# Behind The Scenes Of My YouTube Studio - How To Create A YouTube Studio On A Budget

From this to this. I'm going to take you behind the scenes on my high-tech YouTube studio.
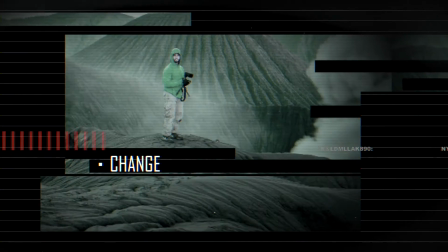What's up guys? Matty B here and welcome to No Going Back. We're going to do a bit of a different video today and I'm just going to show you what my setup's like.
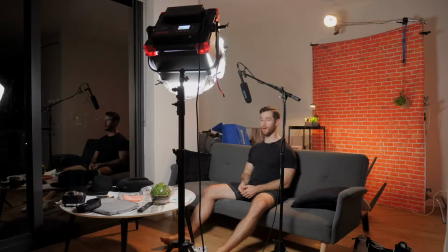[0:21]
My high-tech YouTube studio. The reality is it isn't that high-tech. In actual fact, this isn't even my place. This is an Airbnb in Brisbane that we've been staying at for the last two weeks.
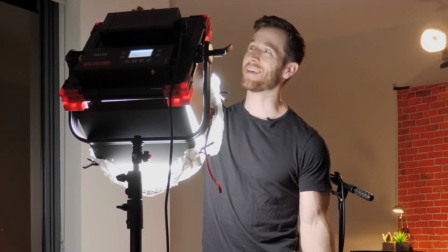[0:37]
you see I travel a lot so at the moment I haven't really had a proper studio in about I want to say
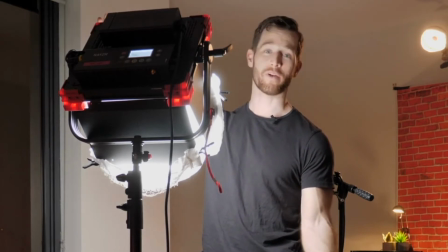[0:44]
12 months so I've been having to make do with whatever I can but how about we go for a walkthrough and I show you what I've done
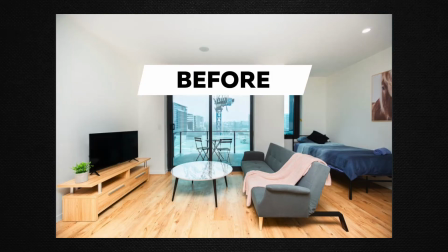okay so first things first the key to any good studio is a good background here I've got a fake brick I know it's like some
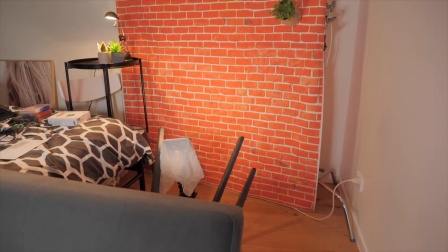[1:03]
sort of fabric that I got off eBay I think was really really cheap and I've just hung it to a hook on the wall where picture frame used to be. Because it's an Airbnb I can't really stick anything to the wall for fear of damaging it. So that was the first step was getting up a nice backdrop to just break it off that really ugly white wall. Then in order to break up the background a little bit I looked for whatever I could use to add a little bit of set dressing. So I ended up finding a bedside table but unfortunately it wasn't quite high enough for my shot
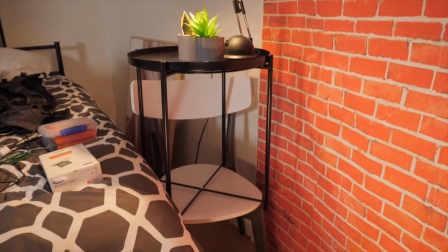[1:30]
so I put it on top of a chair and then put a couple of little fake plants on top of the lamp I had on me.
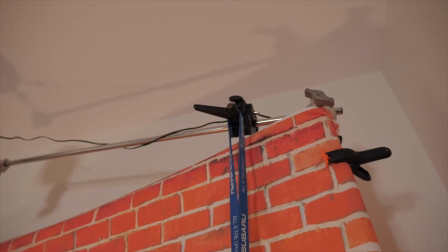[1:36]
And then on On the other side I hung another fake plant from the stand just to give a little bit of interest into the background and sort of break up the fake brick. The next step was lighting the background. All I used for this was the practical lamp I had on the little bedside table and also a small
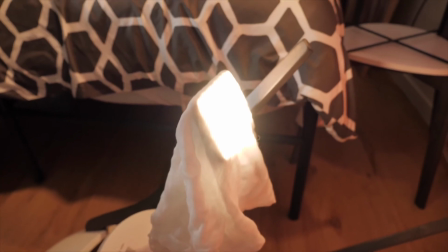[1:51]
little LED panel just down the bottom to give a little bit of light into that fake brick backdrop. After that I had to light myself so I popped off the background.
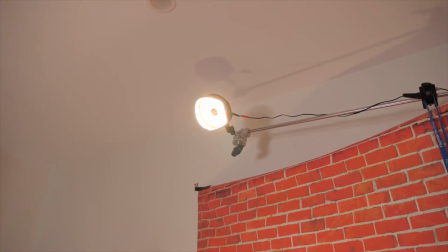[2:00]
For that I like to use a hair light or a kicker and for that I had another little LED panel that I mounted to the top above the fake brick,
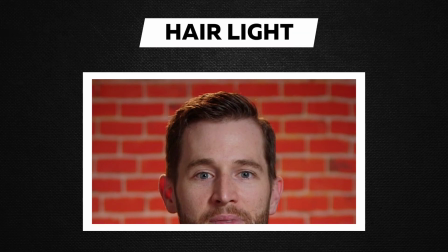[2:08]
so it would give me a nice bit of separation off that background. After that was a simple case of chucking a big LED light as a key light.
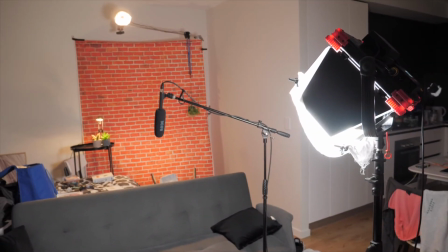[2:16]
For audio, I just ran a shotgun microphone straight into the camera. In these small spaces getting separation from the background is so important.
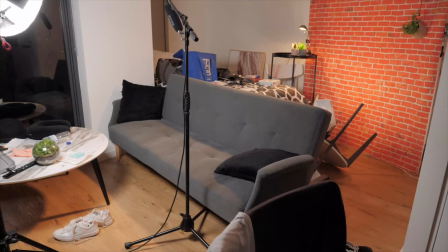[2:24]
It helps to create that shallow depth of field and give a bit more dimension to the shot. So for that, I set up the couch that was a bit off the fake brick wall,
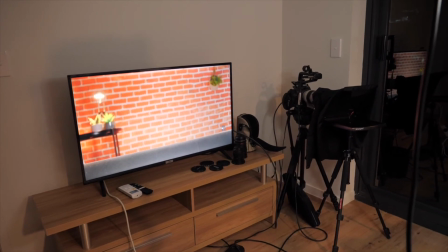[2:33]
but then got the camera as far away into the corner as I could, then framed up the shot to get out anything I didn't want to see. I also made use of the TV in the room and used that as a giant reference monitor so I could see where I was in the shot and adjust my framing for each time I sat in front of the camera. So there you have my travelling YouTube studio. As you can see behind the scenes it's a lot less glamorous than it looks on the actual shot, but it does do the trick. and it takes the shot from this to this
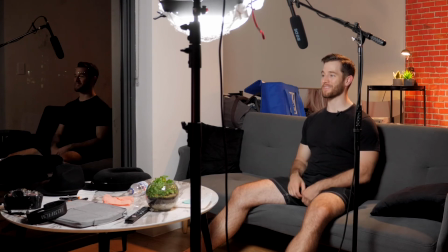[3:02]
so there you have it guys that's behind the scenes of my YouTube studio thanks so much for watching and until next time I'm Matty B and be kind to one another